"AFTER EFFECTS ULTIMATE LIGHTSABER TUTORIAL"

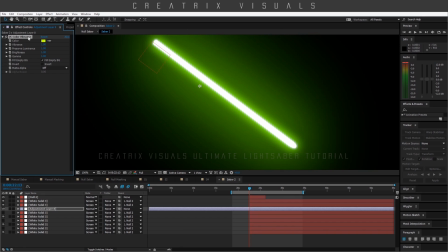(8:17)
And guys, if you don't have it, make sure to go get it. It's free and it's an amazing plugin for basically colorizing effects. And as you can see here, it does a great job with a range of color. And that's it.
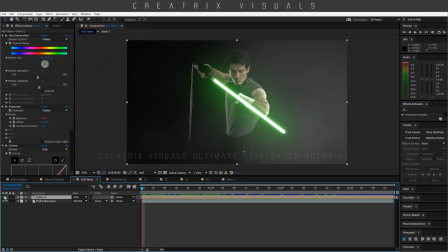(8:30)
Now, once I go back, you can see when I put it on top, it's basically there. But we do not just stop there. I apply a hue and saturation effect when I can easily control the color of the blade as well as its saturation.
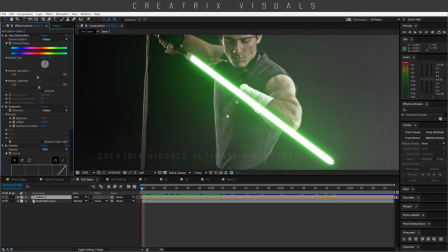(8:46)
So that really depends on your footage and how bright it is outside, or like what you want the blade to look like.
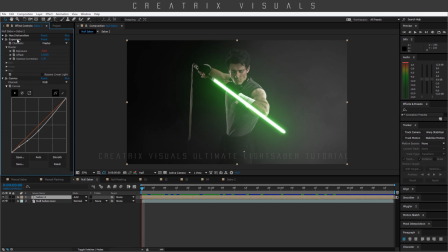(8:53)
So for this one, I just left it there. And here comes an awesome trick guys. I apply an exposure effect and then I put an expression control to make it go basically wiggle,
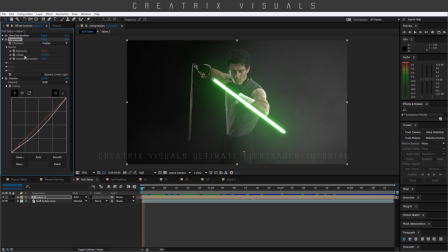(9:09)
but not in terms of anything else, but just the exposure. So what this is gonna do, let me show you. Let's open the effects and exposure master. Awesome. So as you can see, I went with exposure and I
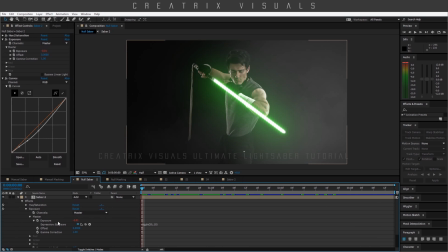(9:26)
keyframed the effect of exposure, so it very quickly goes up and down. It's like flickering. Basically the saber itself, it's flickering. And my exposure settings in the wiggle effect is wiggle parenthesis 50,
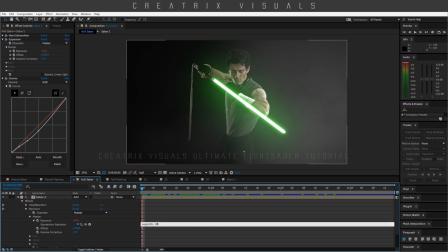(9:41)
0.10, and that depends on the saber and how close it is to the camera or how far away it is, but basically this is the expression that you're going to use in order to make the saber flicker throughout its life. And what that's going to do, it's going to basically tell the audience that, hey, this is not just a drawing,
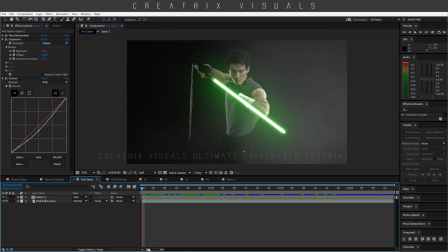(10:01)
and it's essentially light that flickers as it turns, moves, or stays relatively still, as it does in this occasion. See? So actually, let's preview this to see what it does.
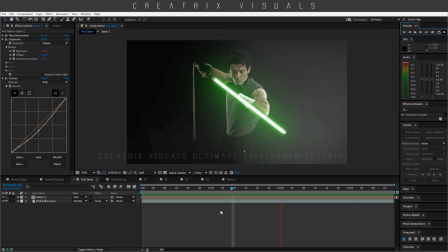(10:14)
Okay, as you can see, with that small flicker, we create a saber that is not just still and looks kind of empty. And so I think this effect adds a lot of value to the visual of the saber.
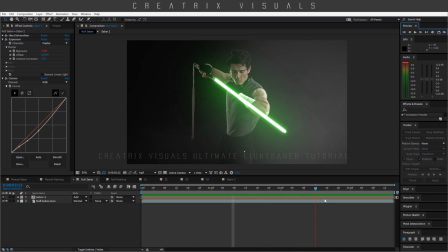(10:29)
So I'm pretty happy with how this looks. Obviously it wasn't that crazy, but because we used the null tracking data,
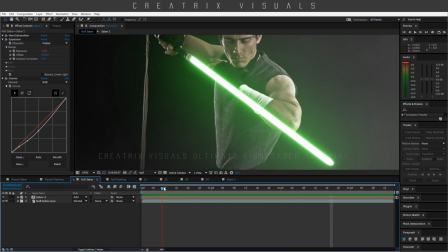(10:36)
we are applying a saber effect that looks perfect because it tracks the actual blade, and we do not hand rotoscope it, and we have that weird jiggly effect that you usually look, and it looks pretty professional.
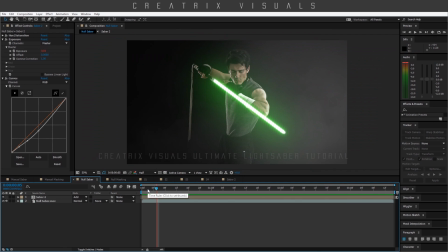(10:49)
And also by applying the exposure effect, we make it look pretty cool because it basically has a dynamic feel to it instead of just a white solid, right?
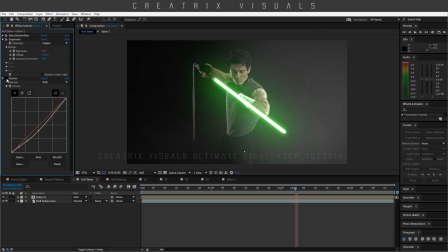(11:02)
Awesome. Another trick, you can use curves adjustment to control the light that the saber emits. Keep that in mind because I use it all the time. And essentially, guys, depending on how bright or how low, how dark the scene is, the saber is going to look different.
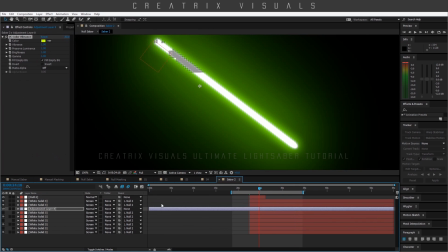(11:21)
So you will either need to duplicate a lot of these things, as you can see I have here.
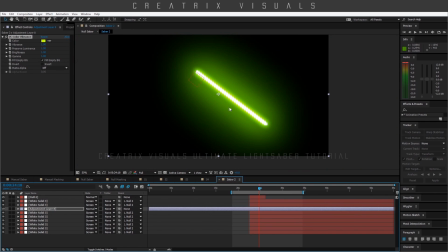(11:26)
So if the scene was brighter, I will have to duplicate my effect,
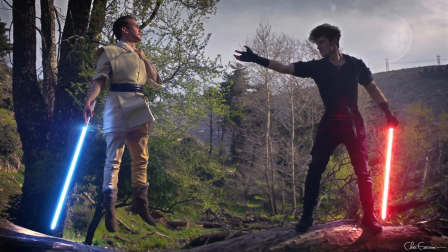(11:31)
because the saber tends to look cooler when it's dark, but that does not mean that you can't make it look awesome in bright scenes as well.
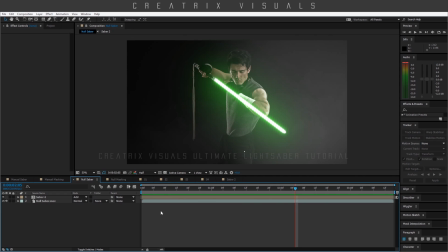(11:40)
So with that said, I'm gonna move on to the harder part, which is the manual saber.
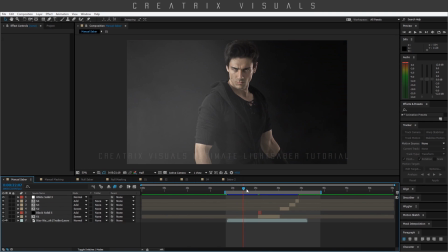(11:46)
So once more, I have my footage here, which is me trying to be cool. I think I succeed, by the way, but you guys tell me. And I have the saber, and there we go, the ignition, and then a lot of movements, guys. So because the saber moves so fast through space,
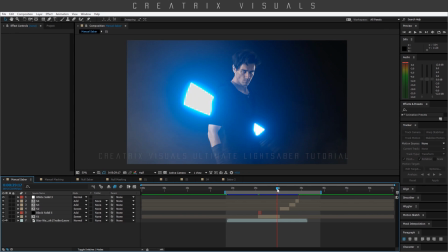(12:04)
there's absolutely no way to track it using a null object or anything else.
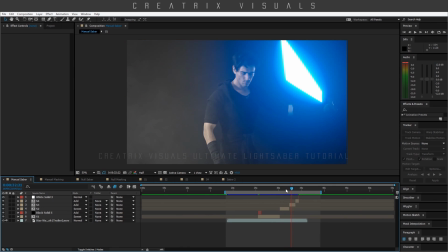(12:11)
So you will have to hand rotoscope the thing if you want to have the perfect saber.
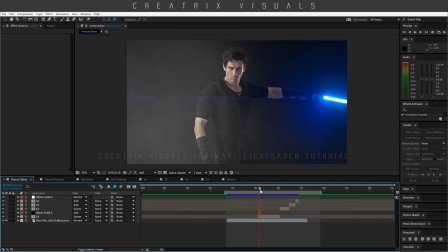(12:19)
I guess it's the price of awesomeness.